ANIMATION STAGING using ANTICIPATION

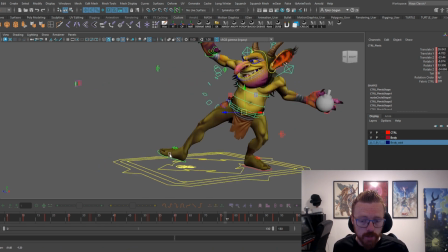(49:27)
It can start a little bit, but my foot here has now, the
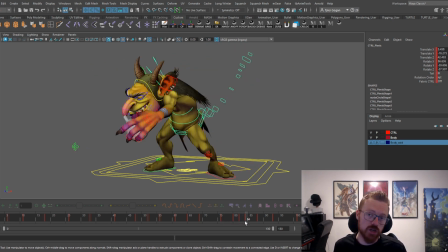(49:33)
heel has made contact, and so now I can start rotating I can start pulling that body down. But that's because my foot has made the contact, okay? Obviously the body is holding still, And so to show movement right there, right?
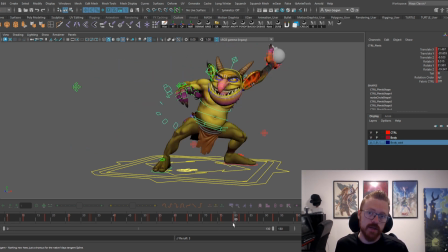(49:51)
You can rotate the body. Okay, the body's going to lean back as that foot is going to plant. It's going to have movement. It's not going to have any downward movement, maybe a tiny bit. Okay, just a tiny bit, but it's most certainly not going to be a lot.
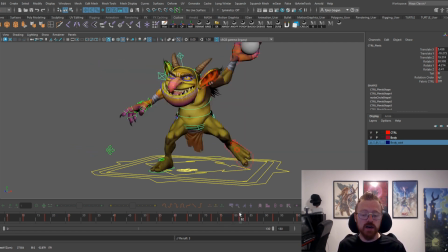(50:12)
Because your leg needs to be there for your body to like catch the weight. Okay, it's going to plant. Right now, the foot is rotating at the exact same time. I want it to plant and stick for just a couple frames, so I'm going to have it stick, and then it can rotate
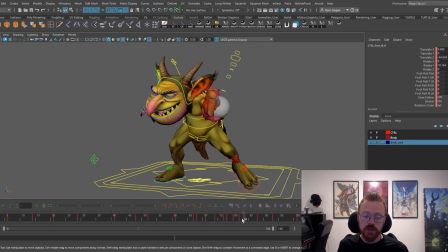(50:34)
as the goblin comes forward. So now we're getting to this interesting position of like the foot and the body moving at the same time. Now, again, let that foot stay on the ground. Okay, it's gonna stay on the ground as the body rotates.
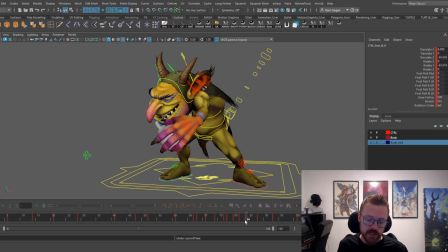(50:52)
Oops. Let's have it stick here for a couple frames. It's coming down too slow, so we want it to come down faster. This one's coming up.
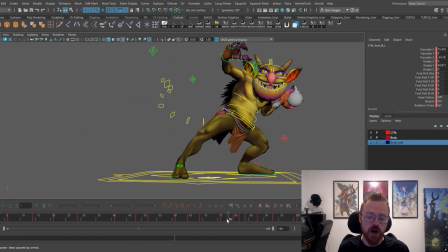(51:09)
Another thing, right, on these kind of like walk forward kind of animations is you have,
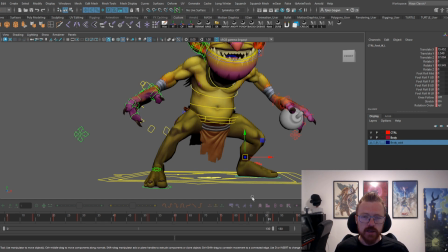(51:15)
before your other foot can leave the ground, okay, the other one has to fully be planted first. Otherwise, you're floating in the air, right? The only time that is different is when a person is running, okay?
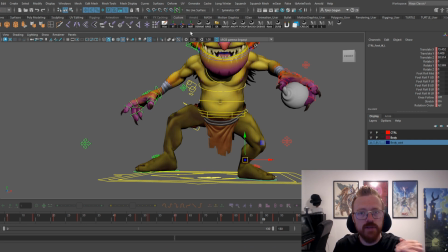(51:32)
And the reason that's different is because their leg has pushed off and they've like got a little hop in there, so their feet are going to be leaving the ground. But if you're planted on the ground, you have to plant your other foot before he's floating right now.
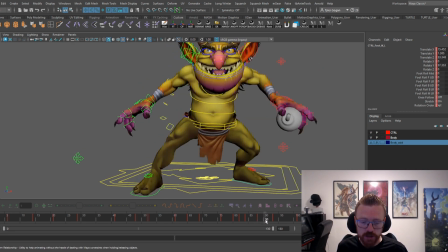(51:44)
That's not possible, right? So your foot needs to plant first before the other foot can come, like leave the ground. Okay, so let's push those back. Okay, make sure that he plants before this one starts going up.
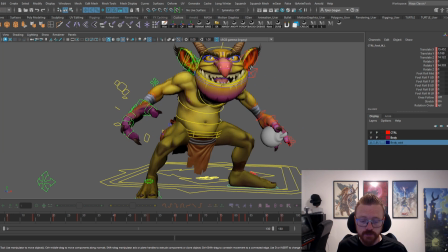(51:59)
Push that back a frame. And this is obviously going really slow, right? So we can just speed that up.
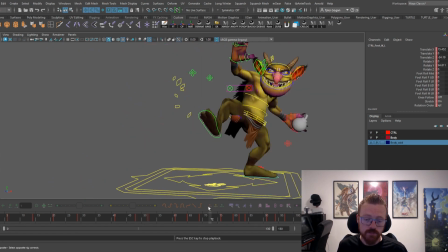And he's coming back to this position too fast.
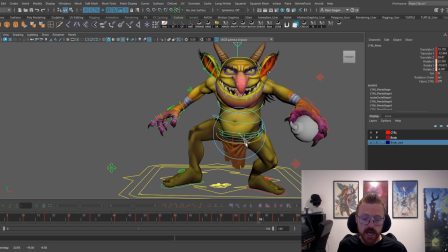(52:16)
So he's going to throw it, okay? And he can stay rotated like this still for a bit. And he can even still stay rotated like this.
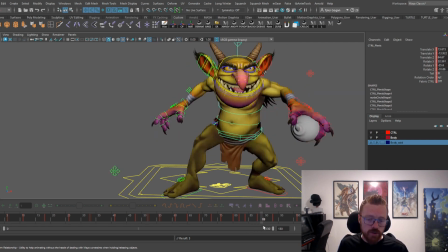(52:37)
Actually, no. When your body's rotating, it's gonna rotate with it. But he can overshoot like this. Okay, there we go.
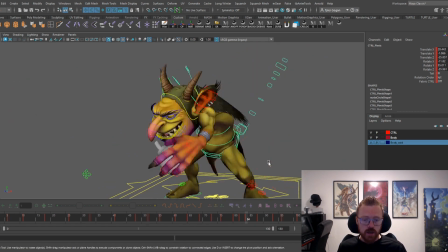(52:56)
All right. Still though, it's still like his hand and his chest and everything are hitting that. It's going boom and then rotating back, right? So we just need to create some overlap in there.
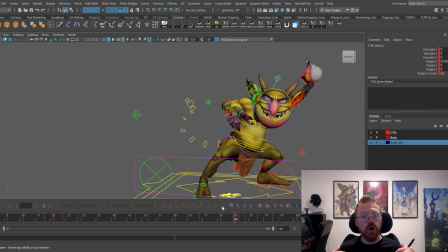(53:10)
Where do we create that overlap? Well, with the core of where we are attached, right? And in this instance, our, oh, never mind.
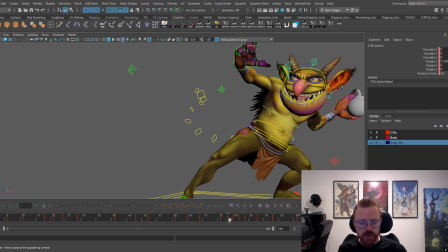(53:19)
I thought our arm is moving with the chest.
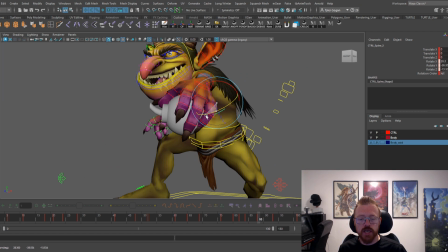(53:25)
That's okay. I want the chest to go rotate anyway like this, right?
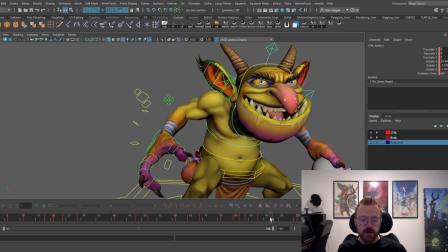(53:30)
Because we're getting some countering with the chest.